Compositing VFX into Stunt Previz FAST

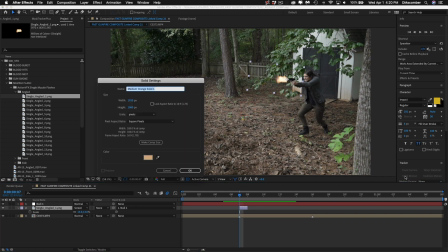488s
First thing that I'm going to do is hit Command Y, which pulls up solids settings, and I'm going to click the color picker and I'm going to choose a color from inside of my muzzle flash.
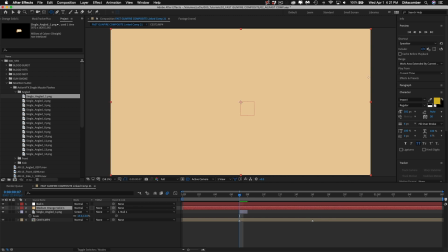498s
Now I hit OK. Next, I'm going to grab the ellipse tool and drag out a circular mask. I hit V on the keyboard, click it, and drag it into position. Hit F on the keyboard to bring up my feather, and I'm going to feather it like crazy.
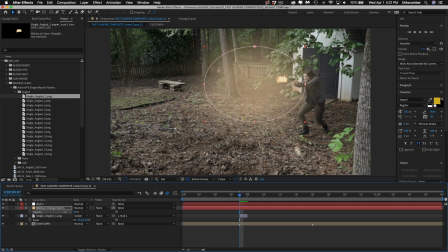514s
And now I hit T on the keyboard and drag the opacity down a little bit, and also set this layer to screen. Then again, I hold down Option, hit open bracket, close bracket so that it's one frame. And now this just creates a little bit more punch on that gunshot.
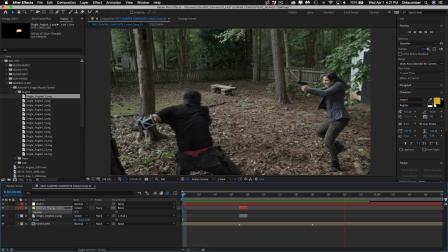531s
In a daylight situation like this, you wouldn't get, that much of a flare going on around the gun.
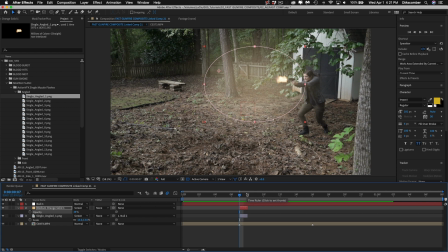536s
But like I said, if we're trying to draw a little bit of attention to this gunshot, then this is something that you can kind of get away with. It just makes it a little bit more punchy. I'm going to bring it down just a little bit more. Okay, so again, if time was of the essence, I might walk away from this one, but it's not, so I'm going to add some smoke.
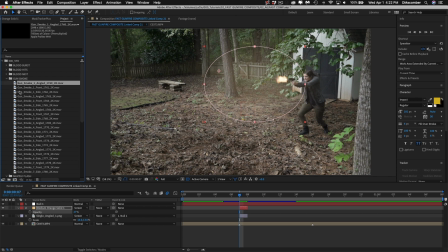556s
So now if I grab this first one, this angled smoke, and this is something that I was so happy that the ActionVFX guys created, was this pack of gun smoke, because it's awesome. Again, I'm going to hit Y for the pan behind tool. I'm going to grab this first frame, and I'm going to move it up into position around the gun.
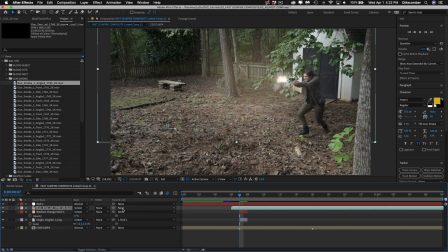575s
I'm going to set it to screen. I'm also going to track it to the null.
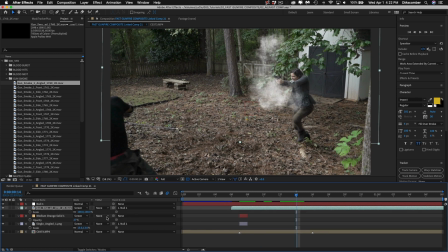580s
Now, obviously, that's a tremendous amount of smoke, so I'm going to scale it down a little bit, like that. And in order to create a little bit more projection, again, the gunfire a little bit punchier, I'm going to hit P on the keyboard to bring up position.
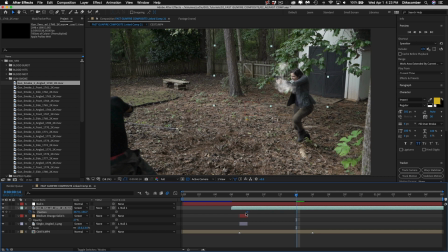595s
I'm going to create a keyframe, and I'm going to move that right back to the beginning where the gunshot happens. And now I'm going to drag this forward just a little bit, holding down Control on the keyboard. I'm going to click that new keyframe that's been created. I'm going to go to Keyframe Assistant and hit Easy Ease.
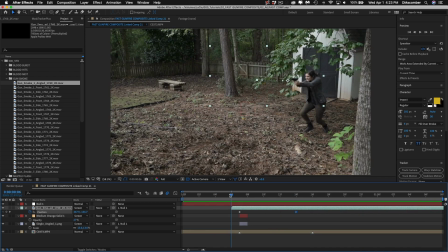614s
So now the gunfire kind of carries out in front of her a little bit, right?
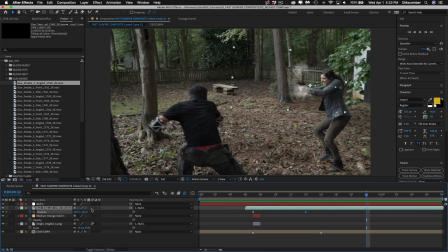619s
Pushes. Last thing I need to do here is to go ahead and enable motion blur for that layer.
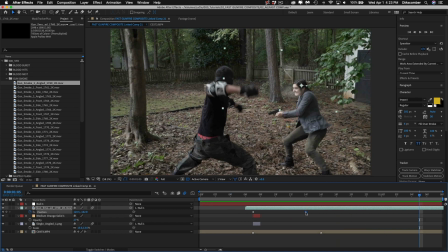627s
Okay, so that's pretty nice. I think I might move that a little bit closer so it happens a little faster.
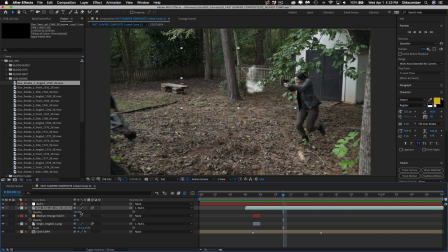637s
Cool. And it's a little bright, so I'm going to hit T for transparency, and I'm going to pull that down, make it just a little bit more subtle. Okay, cool. All right, so now that I've got all that done, I have a second gunshot to do, but I'm not going to go through all that work again.
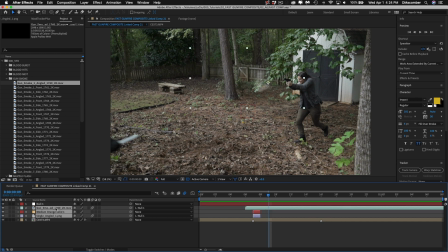656s
I'm just going to select all of those, hit Command C for copy, Command V for paste. This reverses their stack order, so I'm going to go ahead and put them back the way they should be.
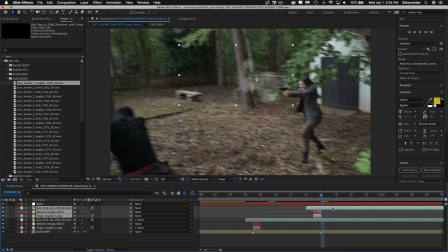668s
And with the three of them selected, I'm going to go to my next marker, drag all of these over here, and now I'm going to reposition them.
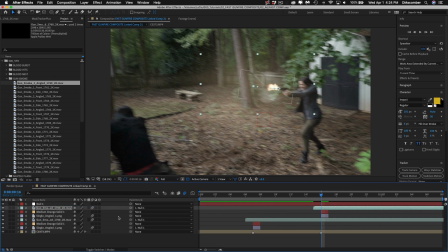682s
Make sure that my gun smoke and my muzzle flash are still parented.
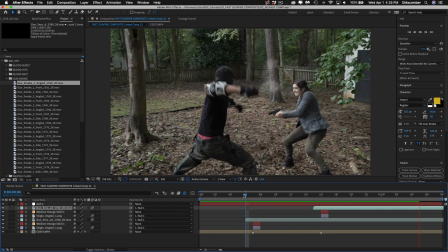688s
And there you go.
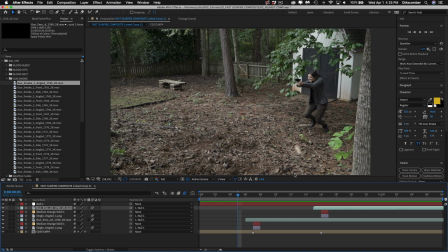692s
And now if you wanted to get real crazy, you could replace this smoke with a different version of the smoke. If I click this with this one selected, hold down Option, drag it on top, it will replace it with a new smoke.
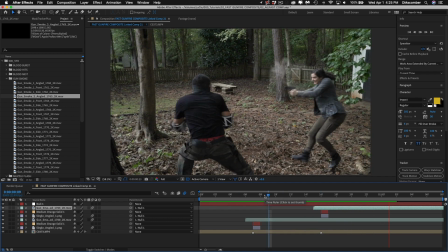705s
And now we've got some variability there. It'll be a different smoke that comes out.
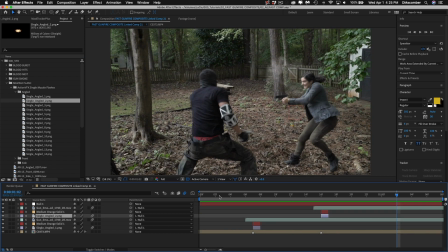712s
Well, talking through this, it took a little bit, but in real time, that's maybe 2 minutes worth of work and a fairly, reasonable, realistic result.
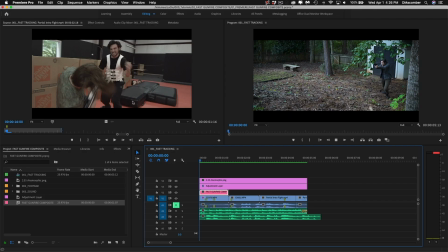722s
Okay, jumping back over to Premiere, we've got the first shot done. Now I'm going to grab the second one. This one I'm not going to talk as much on. I'm just going to go ahead and go through the work, which is essentially the same as what we did before.